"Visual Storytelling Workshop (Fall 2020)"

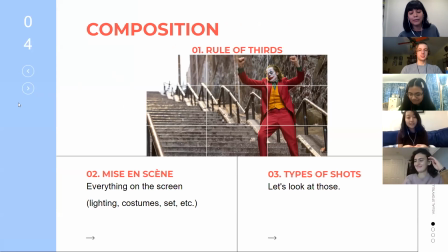230s
right composition composition basically means how things are arranged visually in a shot so from the camera angle to the blocking of the actors to the thing the thing a thing an object anything that's in
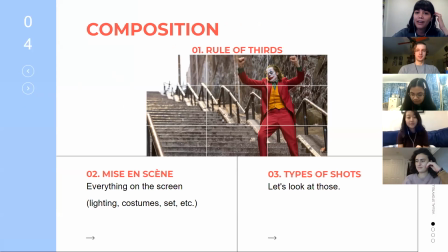248s
the shot the way that it's arranged that's composition um a pretty good rule of thumb if you're not sure how to arrange your subject is a rule of thirds and it's basically this three by three grid you can see in the little picture there um that you
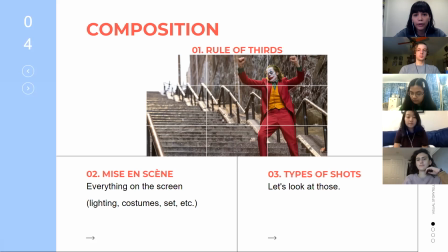263s
can put your subjects along the lines or oh yeah along the lines or at the intersections or between the lines. And the human eye naturally looks for information along the lines of the rule of thirds.
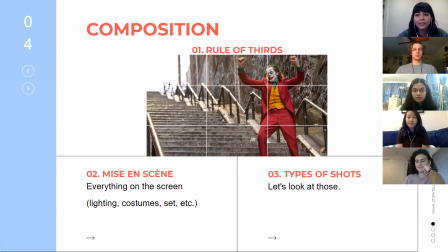281s
That's just kind of how the brain works. So if you put your subject along them or within them, that makes it more aesthetically pleasing and also more easily visually digestible. So it's always a pretty good rule of thumb to use.
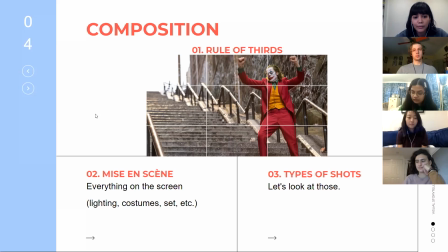295s
Then another term that's pretty important is mise en scene which literally means like placed in the scene and it basically refers to everything that you see on screen lighting costumes colors actors set
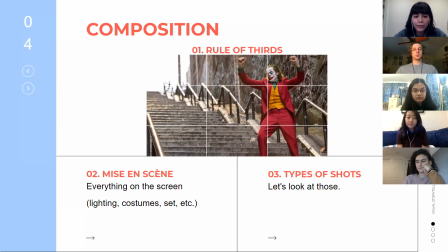310s
everything that you see is part of mise en scene you could make the argument that some sound is part of it as well but only if it's diegetic which means that it's coming from the world of the story so if a character is
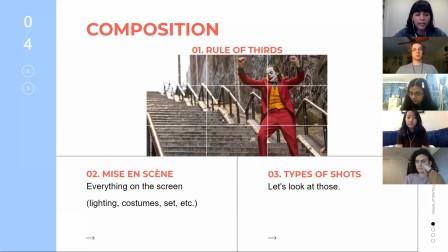325s
listening to the radio and you can hear the music then that sound is diegetic and then it would be part of the misan-san because it is within the world
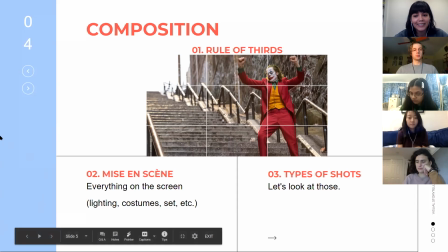333s
of the story and okay next types of shots this is a little bit um
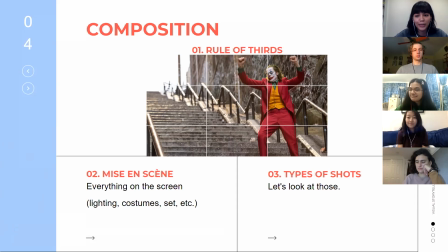339s
this is a lot but bear with me because it is pretty important okay
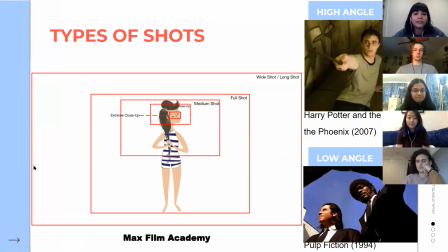344s
so there are different ways of describing the shots of what you see you can see this little like thing on the left this little graphic that kind of describes how the film how the shots get from very tight onto like a particular body part which would be an
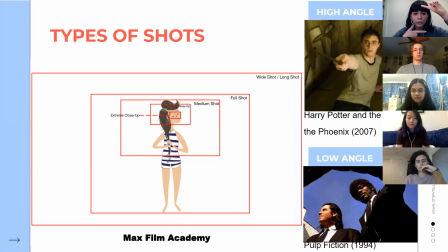362s
extreme close-up then to a close-up which would typically be a face or like a bigger part of an object it's a little bit hard to describe but you can generally use your judgment and kind of figure out okay is this a close-up or is it an extreme close-up.
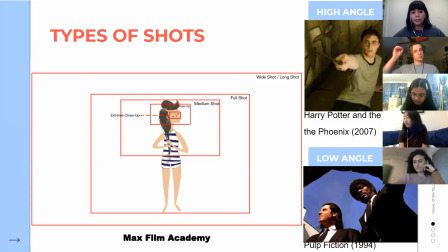377s
A medium shot is generally like anywhere above the waist and you can see the head of the person or like maybe around half of an object. Hard to describe with objects.
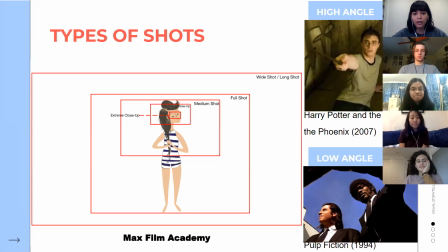392s
A full shot is just you see the entire person and a wide shot is you see the entire person and you see the background. I hope that's not confusing. If anyone has questions, please feel free to interrupt me. Then another important thing is the angle of the camera.
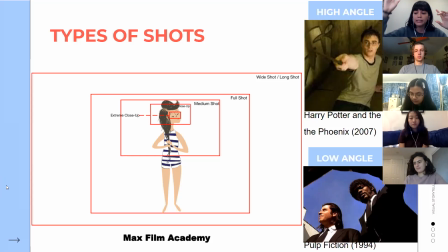411s
So a high angle basically means the camera is placed above the subject and it's looking down on them. So there's this example from Harry Potter where the camera is looking down at Harry, and that generally gives the sense that the subject this in a vulnerable position
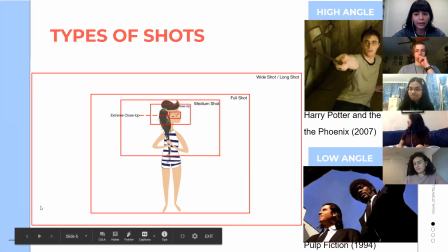427s
as you can clearly see Harry is here and then a low angle is looking the camera is placed below this subject and it's looking up
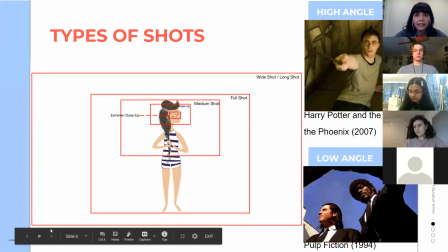436s
at them so this can generally give the sense of like power whatever subject you're watching of course this varies
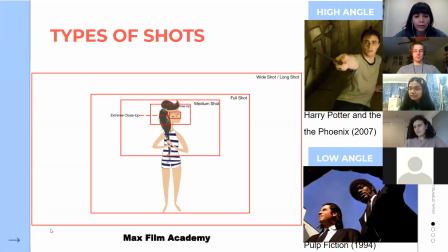445s
you can use different camera angles and different shots to convey different things it honestly just depends on what you're trying to convey.
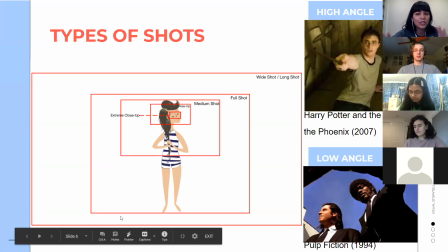454s
It depends on the story, but that's a general generalization, general use of it.
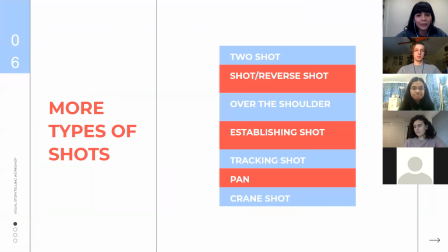461s
Okay, so some more types of shots. I'll try to get through these quickly because I don't have images for them, but a two shot is basically when you have two people in the shot. Pretty self-explanatory.